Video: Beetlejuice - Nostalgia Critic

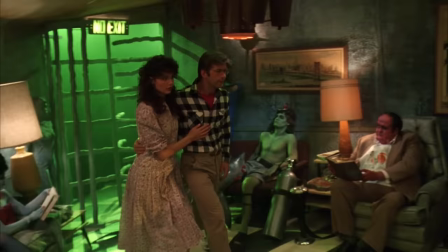Like they took a vacation to get away from the complications and bureaucracy of life, only to find the afterlife is nothing but complications and bureaucracy.
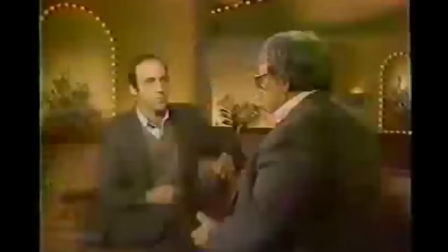Roger Ebert actually gave this a negative review because he thought they were too likable and wanted to see a film just about them.
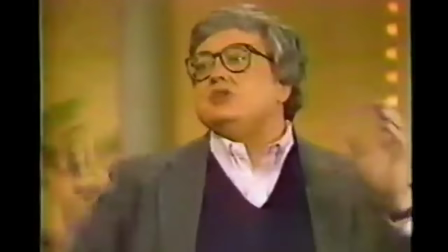I liked that relationship between Geena Davis and Alec Baldwin. I thought it was going to be a goofy, silly comedy about this young married couple trying to fix up this crummy house.
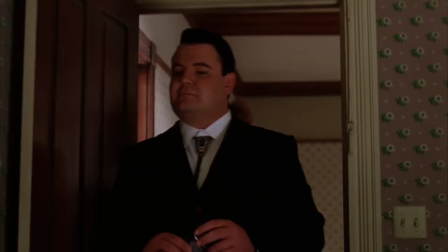So it's pretty funny for all the strange imagery in this film. The one major split everybody had was on arguably the safest characters in the flick.
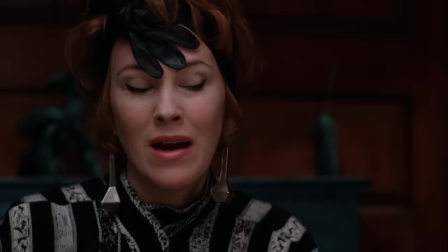Naturally, a traveling circus of character actors make up the rest of the cast, as they should.
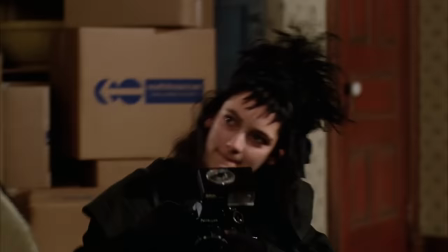Catherine O'Hara, Jeffrey Jones, Glenn Shaddix, and Winona Ryder had all dabbled in comedy before and worked very naturally as an unnatural family.
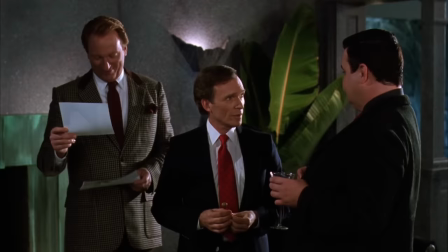There's even totally random casting like Dick Cavett and Robert Goulet.
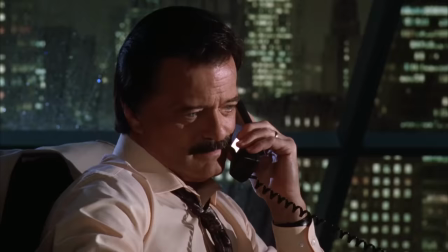who are fine, but not in the movie long enough to justify them being there.
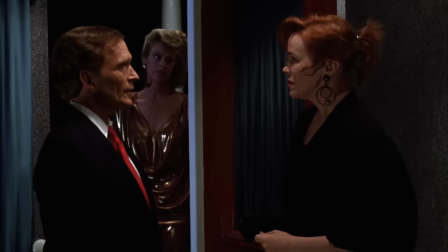Maybe the studio recommended them too, I don't know.
You are a flake. You have always been a flake.
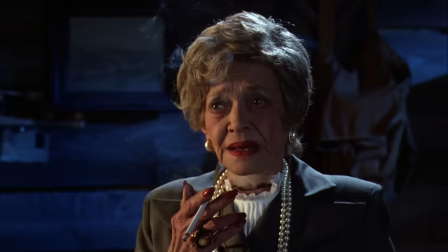If you insist on frightening people, do it with your sculpture.
All the characters in the afterlife, of course, give performances as big as the effects they're covered in.
Thanks, I've been feeling a little flat.
Even side characters who get little to no screen time do a great job.
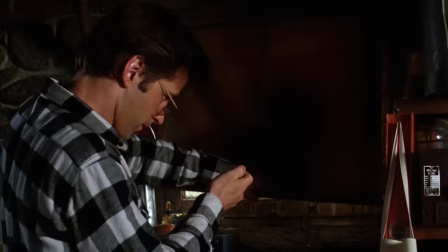Look at this lady trying to sell the house.
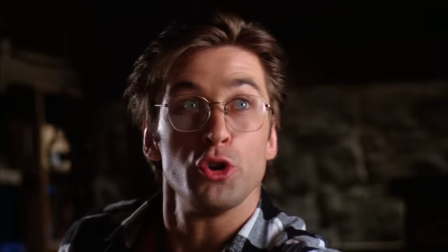I don't even know if her performance added up amounts to 2 minutes, but she creates a fully fleshed out character in that mere 2 minutes she has.
What happened to the people who used to live here? They drowned. Yes, they were family.
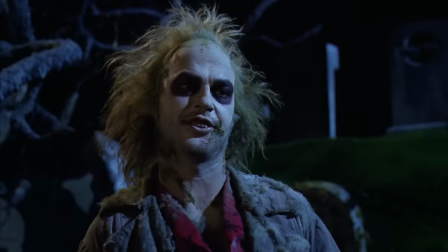I was devastated. Here.
But as you'd expect, the big scene stealer is Michael Keaton in the main role.
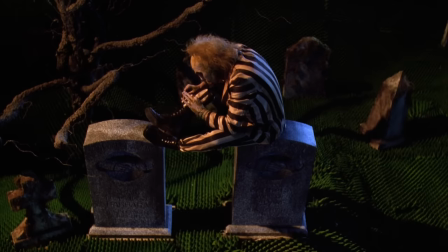I've seen The Exorcist about 167 times, and it keeps getting funnier every single time I see it!
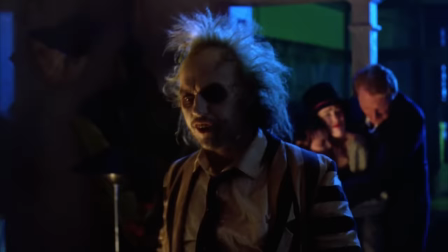When I was a kid, I could not believe this was the same guy who played Batman.
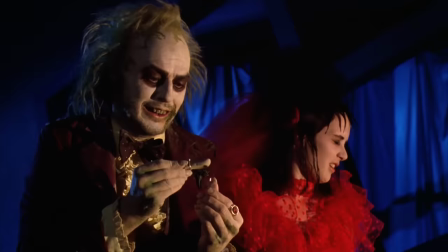I've obviously seen him in many roles since and noticed how versatile he was, but back then, my 8-year-old mind could not comprehend this was the same person.
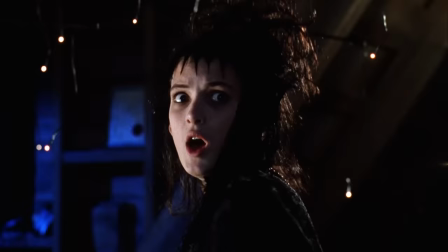Turn around and look behind you! Hi, how are you?
This is another performance that easily could have backfired.
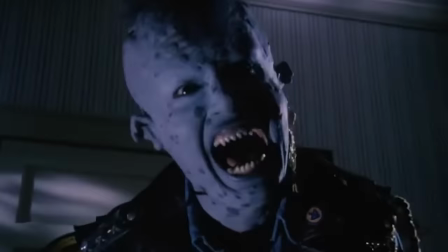A good example of this is Howie Mandel in one of the film's clones, Little Monsters.
Boo.
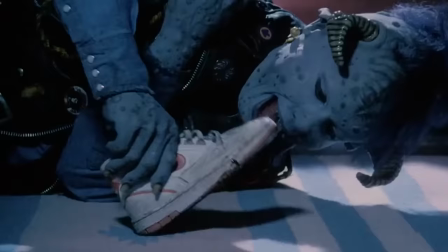He's clearly giving it his all to try and make the material work, but it just isn't there.
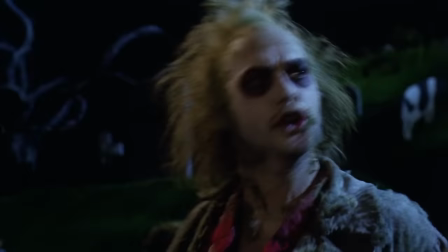So it comes across as dedicated, but awkward. Here, you can tell the actors worked hard to get the timing down of these well-written jokes,
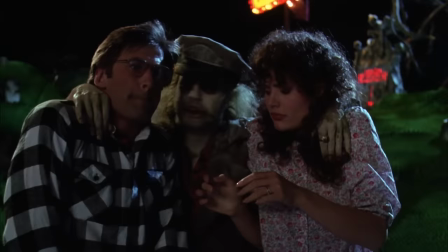because so much of what makes them work is the speed and spontaneity of it.
You didn't have to, but you picked me.
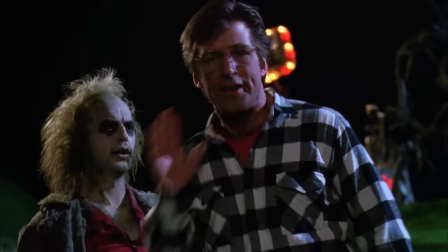It makes me want to kiss you guys. Come on, come on. No, give me one. Come on.
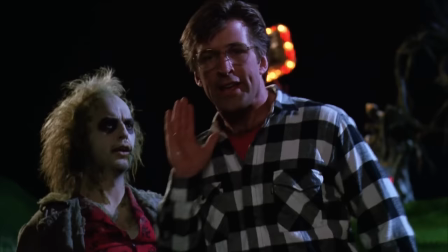I love how to win them over, Keaton is wearing Baldwin's clothes in between cuts just so he can say, "We've been shopping the same store."
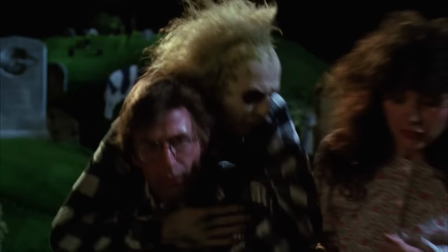You'd easily miss that edit because they're throwing so much at you. My two favorite scenes are, of course, the scary face gag.
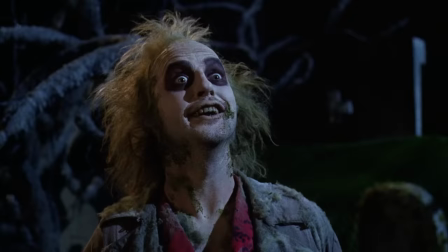Can you be scary? What do you think of this? You like it?
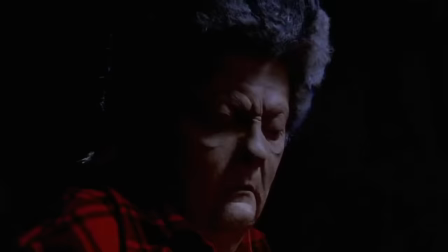Which was originally a backup joke in Pee-wee if it turned out they couldn't get the large Marge effect right. And also the throwing voice joke.
Possession, good. Learn to throw your voice, fool your friends, fun and party.
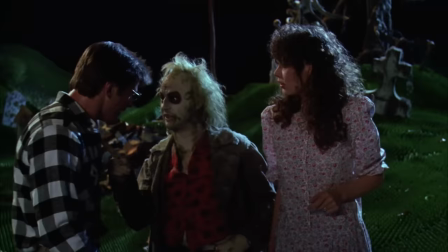I love this one because most directors would do a close-up of Davis's face talking with Keaton's voice so you wouldn't miss it.
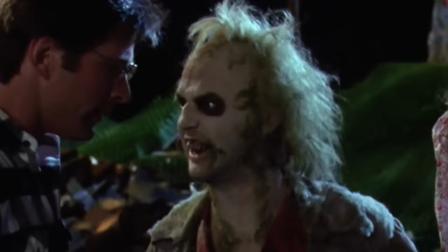But Burton lets your eye wander to figure out the voice is coming from her. You see, Keaton isn't talking, so naturally you go to Baldwin.
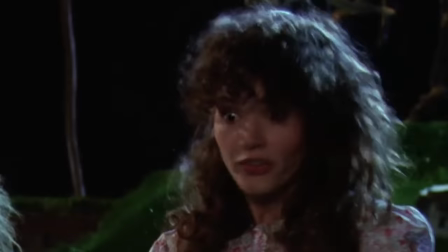You see, he isn't talking, so then on a lark you go to Davis, who's finishing up saying her line just as you realize what's going on. It's only a 3-second joke, but it's staged perfectly among all the other fast-paced humor here.
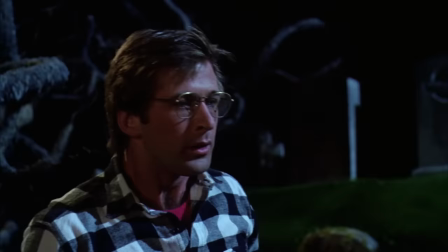By the way, fun fact, this is the first time I ever heard the F word.
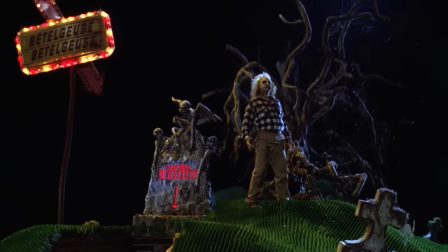Again, in a PG film at a time when PG actually meant you should have parental guidance.
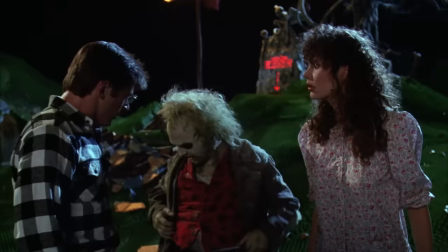Nice fucking model!
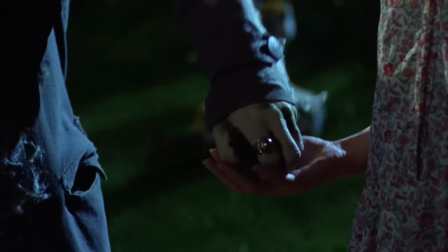My grandma was visiting just after I watched this scene and, you guessed it, I greeted her by quoting that line and mimicking that action.
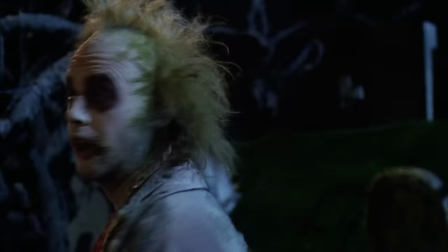All I can say is, I did not repeat that line or reenact that action ever again. In fact, I'm supposed to punish myself if I even mention it. I'll see you in a few minutes, I have a corner to be in.